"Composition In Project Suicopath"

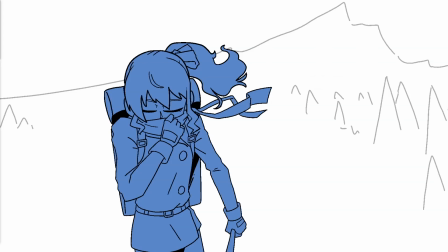Hello everyone, in this video we're going to talk about composition. Now, I'm guessing that some of you don't know what composition means, so I will try to explain it briefly. Composition refers to how the elements on the screen appear in respect to each other and within the frame itself.
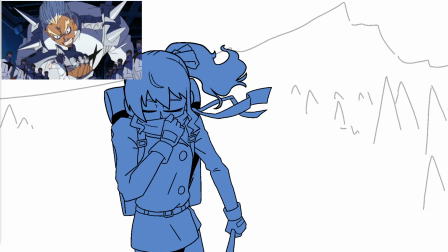The word element here is talking about the characters, scenery, props, and text.
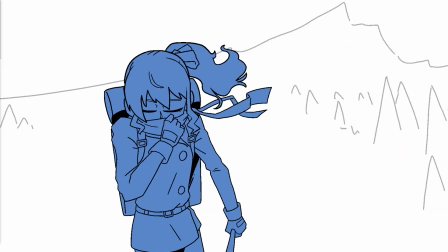In other words, the director, cinematographer, and/or storyboard artists leads the audience's eyes to a specific region of the screen to convey the message of the story,
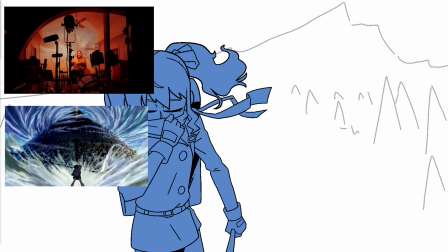a feeling or an emotion that enhances the experience, or an information.
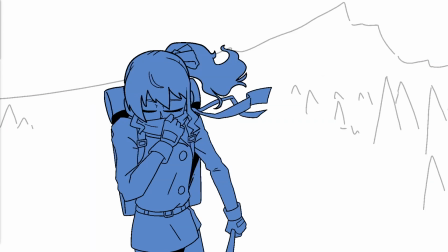In simpler, broader words, composition is technically the same for painting, illustration, and comics. The differences are obvious since a film or an animation is a moving image. The composition could change anytime within a single shot or between a cut.
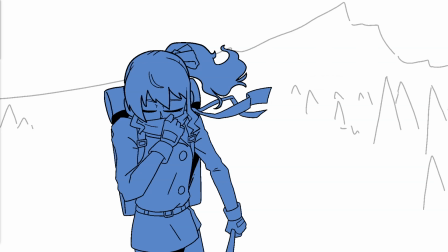Now that's out of the way, the animatic that we have here is Project Suicopath.
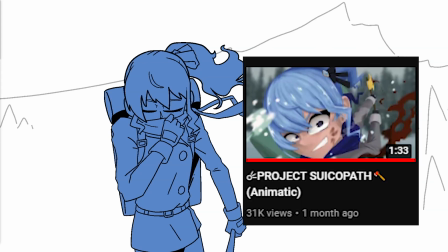If you haven't watched it yet, there will be a link to that video on the upper right corner or the description.
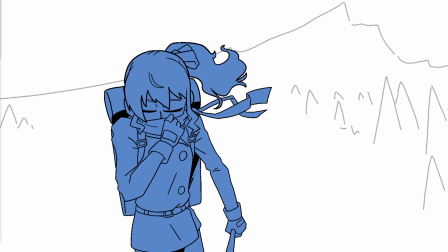Go ahead and watch it, and you can pause this video while you do that. I could also talk about Pizza Rush, which is another animatic that I made for my storyboard class, since I put more thought into it compared to this one. If you want me to talk about that, make sure you leave a like on this video. I'll only ask for around 100 likes.
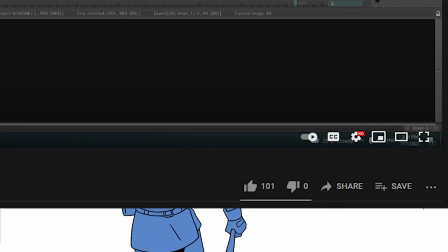I know it's a really small number that I'm asking, but considering how the last video went, I think it's reasonable for asking just a small number.
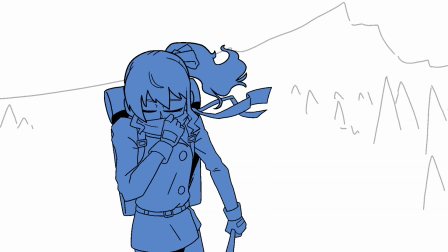Hello! So, the first part, which is the introduction, was scripted, and this part is not. So I will edit it, of course, but I apologize in advance if ever I say something that is off or eerie because my English isn't that good.
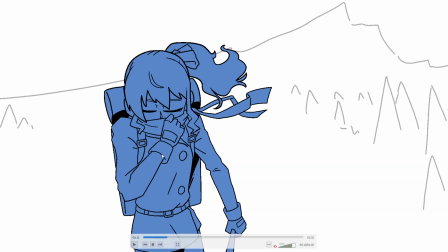Yeah, it's not my first language. Another thing is that I may sound pretentious, like, oh, I did this, I'm really good. That's because I'm trying to point out my intentions behind it, and I don't know if I have to reason. I'll try to make it reasonable, that it's believable that it is intentional.
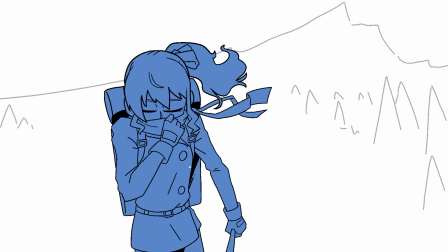So what we have here is Suisei from on the left side. Also, I'll put some rulers on this and just to prove my point that it's off-centered, things like that. So Suisei on the left side of the screen, kind of the left side of the screen, and then she looks towards the right.
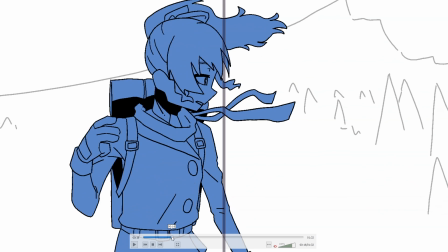Now, this implies that she's going towards the right, right? Really cool sentence there. So, what I have, the main idea here is that he is going from left to right.
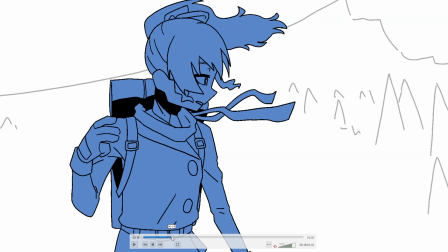That's my main idea here. The reason why that is that it doesn't imply that the right side is always evil in all media. You know, it's not like that. It's like a switch for me on this film.
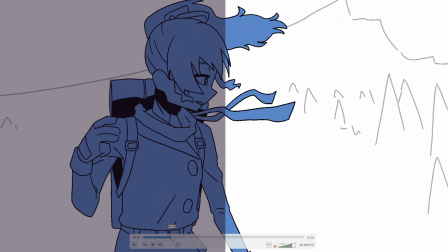It's like she started from the left, and then she'll eventually be on the right side, and that's it.
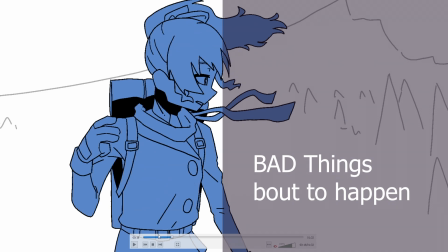So yeah, you'll see how that goes as we go on with this.
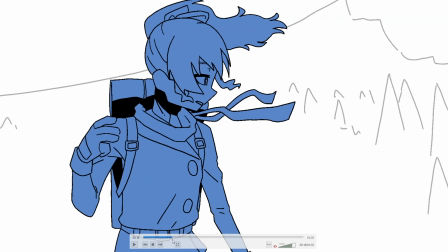Now you'll see here she's occupying the space, and then the cut after that is this,
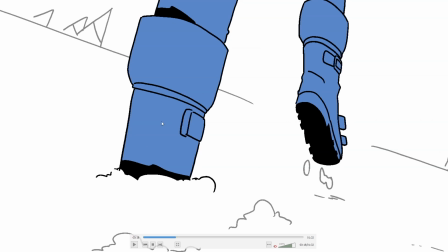in which this shoe is occupying that space, and it's a bigger shoe, so you know you're instantly looking at that. The reason why I did this, which is intentional, I know it sounds like a common sense things to do, but I just have to explain why that is.
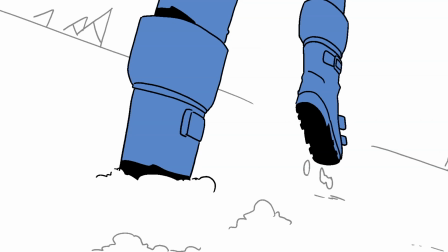We were told in my first year of studying animation, I'm still studying it, it's my last year this coming semester, is that we were told that our film is going to be shown in a big screen in film festivals. Now, we were also told that be mindful when you cut some, things.
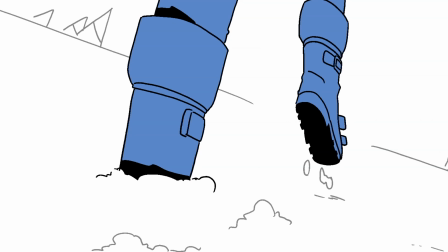So if I cut a character, like a character is shown on the left side, and then I cut, and then now that character, the same character, is now on the right side, it's gonna be really abrupt and confusing for people. Unless I want it to be confusing and a montage and all that stuff, it's fine to do that.
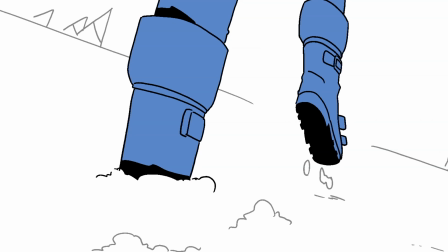But if that's not the point, if I don't want it to be confusing, then don't do that.